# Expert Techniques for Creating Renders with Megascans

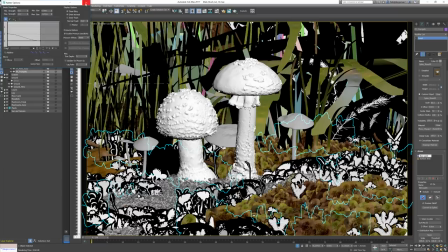[23:27]
Get this specific card where I want. it's really important that the best looking cards show up in the most interesting areas of detail. I really like these I don't even know what you call them but they're almost like these little cup of fluty moss bits and
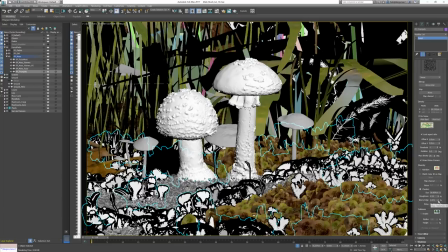[23:45]
they look really really cool and I have a really cool idea for them later so that's why I'm taking the time to make sure that they show up in this
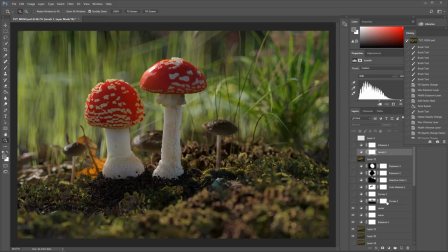[23:54]
particular part of the render. Okay so getting to the final stages of this image.
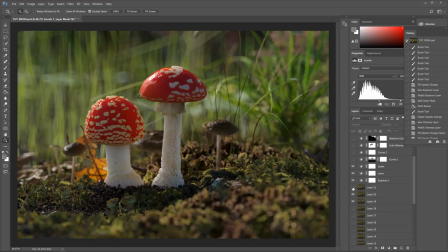[24:00]
Something was bothering me the whole time while building this and I figured out I didn't like the positioning of the mushrooms.
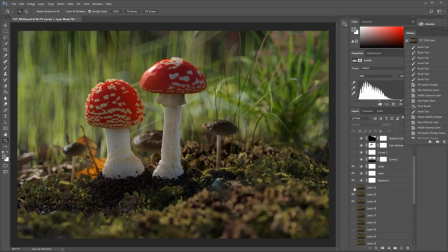[24:07]
They just felt very non-dominant and not very exciting and pushing them up in the z a little bit gave me a chance to show off a little bit more of the scattering and it makes them feel like they've actually pushed up through the ground a little bit more so they feel more
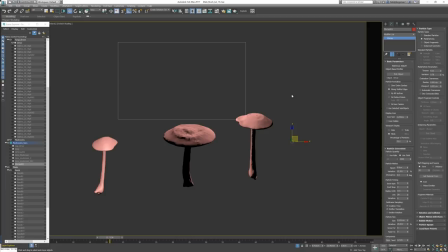[24:24]
natural. So to finish off this image with something fun I'm going to make a p-array particle system
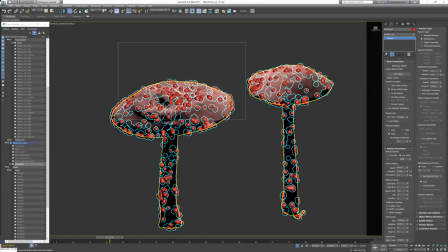[24:32]
and use the fungi and the mushrooms to scatter these metaparticles on and then bake those out which means the same was geo and applying
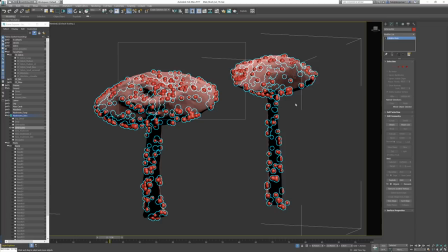[24:42]
a basic water shader to them so after the redshift water shader is applied I'll go ahead and relax the geo so it smooths out a little bit and then edit some of the blobs there's just too many and it's just too distracting So I handpick which ones I want to keep.
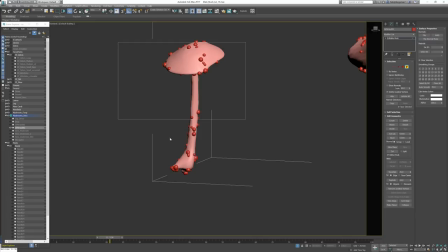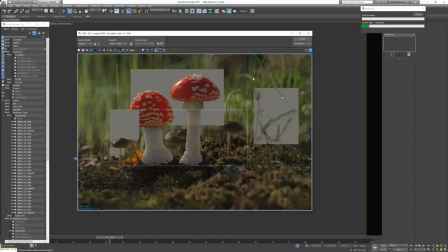[25:08]
Okay, I'll just do a real quick render, see how things are looking. I did the mushrooms earlier. You can see them up top there. I was pretty happy with how they turned out. I love how they catch little glints of light.
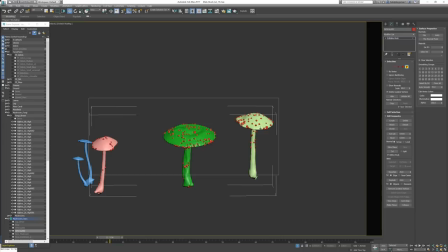[25:20]
So I'm not really happy with the distribution on these fungi. There's just too much, really distracting. So I'm going to just edit this, delete a few, and it should be good.
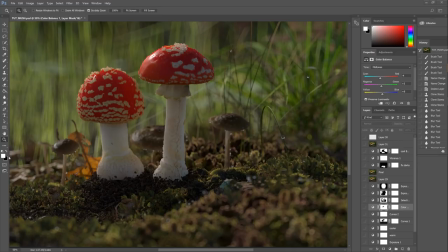[25:32]
So as you can see, I've added a few other areas of these little drops.
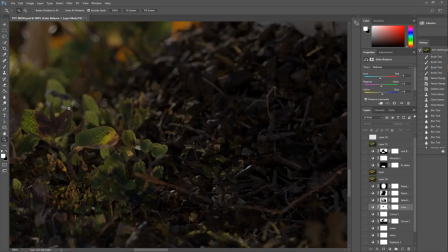[25:36]
How I did that is I selected the forest pack and snapshotted it, saved it out as geometry,
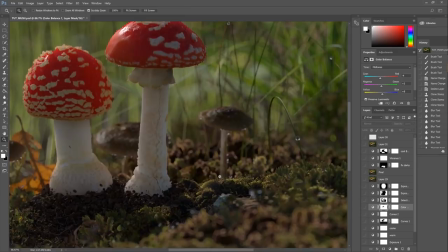[25:43]
and used the P-Ray again to distribute the little droplets, hand placing them where I needed to and it worked really well.
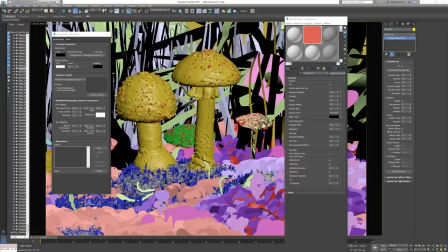[25:50]
I also put it in the grass blades and it really helped sell the fact that this was a wet scene.
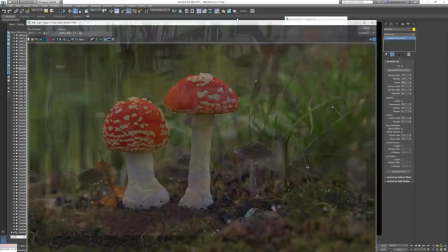[25:57]
So to get a little mileage out of all my work, I wanted to have two different renders,
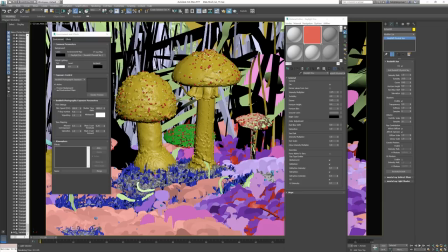[26:03]
a sunny version and kind of a cloudy morning, just overcast version.
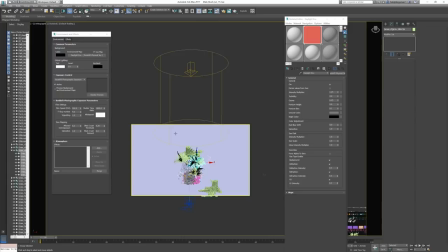[26:08]
So how I did that was I took the sun and turned up the turbidity and the ozone a little bit
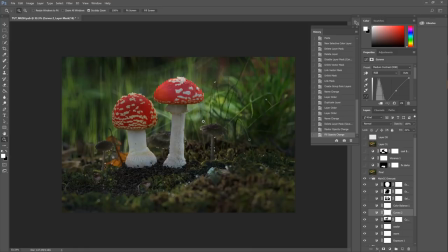[26:13]
and did a render and changed my sun position as well to be slightly more overhead.
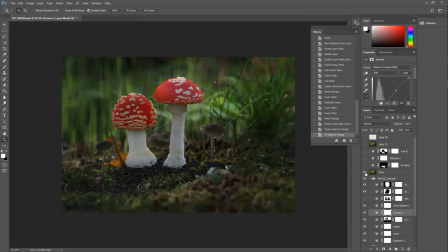[26:19]
The result is kind of a wet looking, more green blue type image,
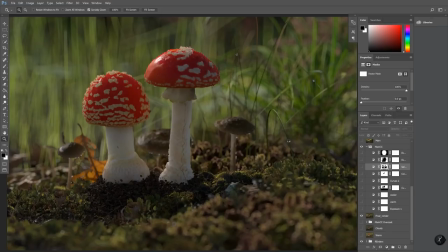[26:25]
which i thought was pretty cool those just need to have two different versions to do color correcting on so i want to do a really quick breakdown of how i do my color correcting once i have a final image
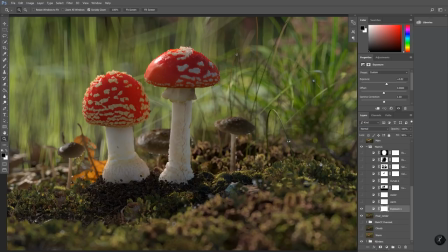[26:37]
i apply an exposure control and just mess with the settings until usually bringing it up a little bit brighter knowing that i'm going to play with the levels and generally darken up as i go along then I use a lookup table
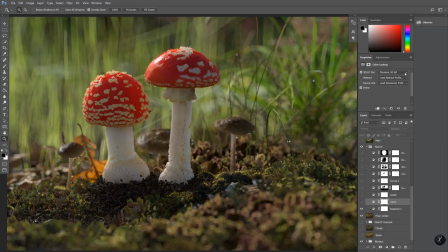[26:52]
I use the film stock 50 in most of my renders and my color correcting what I what it does is it kind of warms the image and puts in a little bit of contrast at 100% it's way way way too much so I usually end up using a fill of anywhere from 10 to 50%
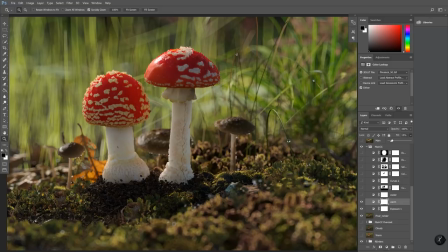[27:12]
and out of the gate I usually this is first thing I play with so 50% looks really good but as I adjust it usually gets a little too contrasty so I end up turning it down quite a bit and
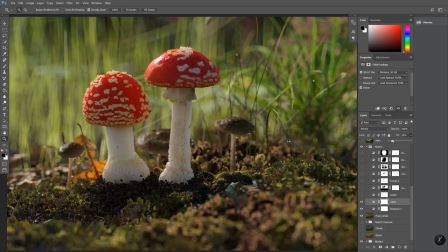[27:28]
in the end 15 to 20% is enough to get what I want then I also in not always but just in this render particular I use the crisp winter lookup table and very low percentage it's all that all this doing is just adding a slight blue cast to the whole
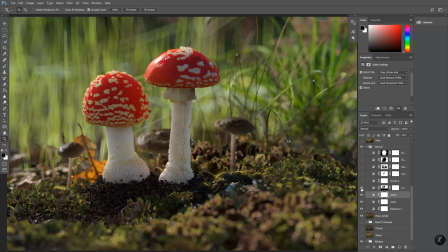[27:47]
image which which I like then I go into a curves and
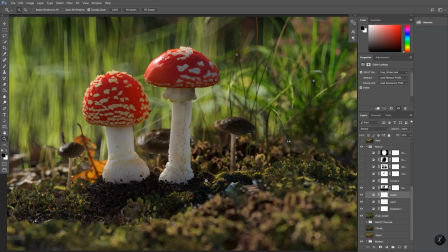[27:53]
I mask out the mushrooms and the foreground I just want the curves to hit the background to push it back a little bit without it you can see that the mushrooms just kind of blend in it's all kind of washed out and
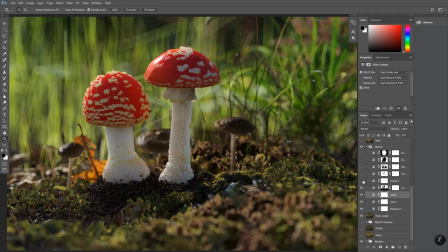[28:07]
this helps separate the the two elements the background and this middle ground mushroom and then I do a general curve again
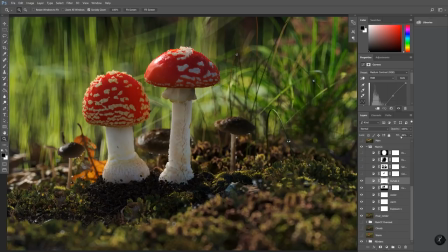[28:15]
only a low fill so it doesn't hit the whole image I
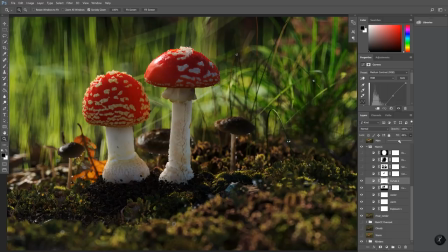[28:22]
usually end up at 100% as I'm applying these and then as I go I pull them down
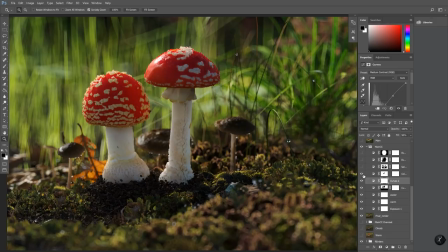[28:31]
next is just a little bit of color correction what I'm doing here is pushing it more towards the blue and taking out the reds But I didn't want the mushrooms to be affected, so I masked those out.
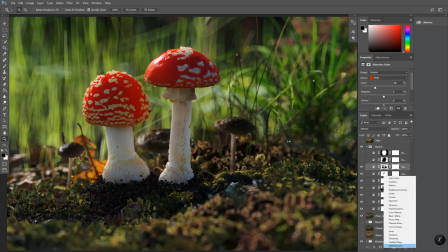[28:51]
This one is a selective color. You can find it here, the bottom. And what this guy is doing is I'm taking the reds, and in the reds, I am pushing out the cyan and pulling up some of the darkness of the reds.
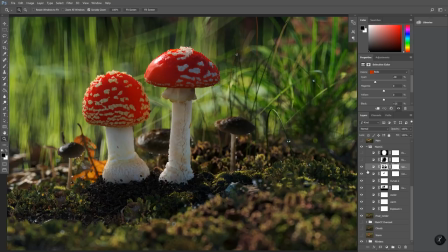[29:10]
So if I turn this off, you can see that it's kind of purple. so I want to push the reds just a little bit more and they just have like more of a glow in there when they have the the green taken out of them
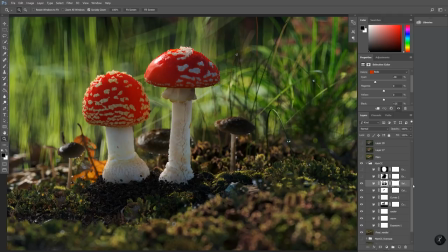[29:25]
the next layer is just a very basic
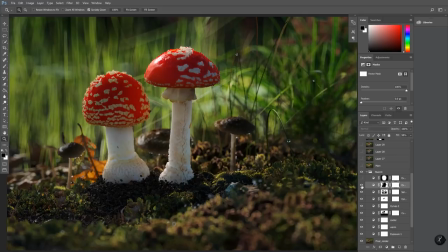[29:30]
I really remember off top my head what it is oh it's just a basic vignette just to center the attention more on the mushrooms and then
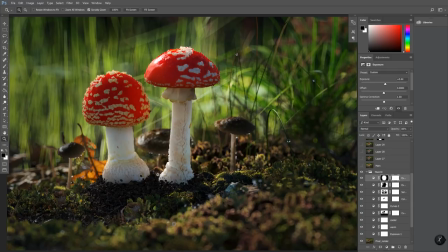[29:42]
a brightening vignette so the exposure is just pumped up a little bit in the area of focus which is obviously the mushrooms.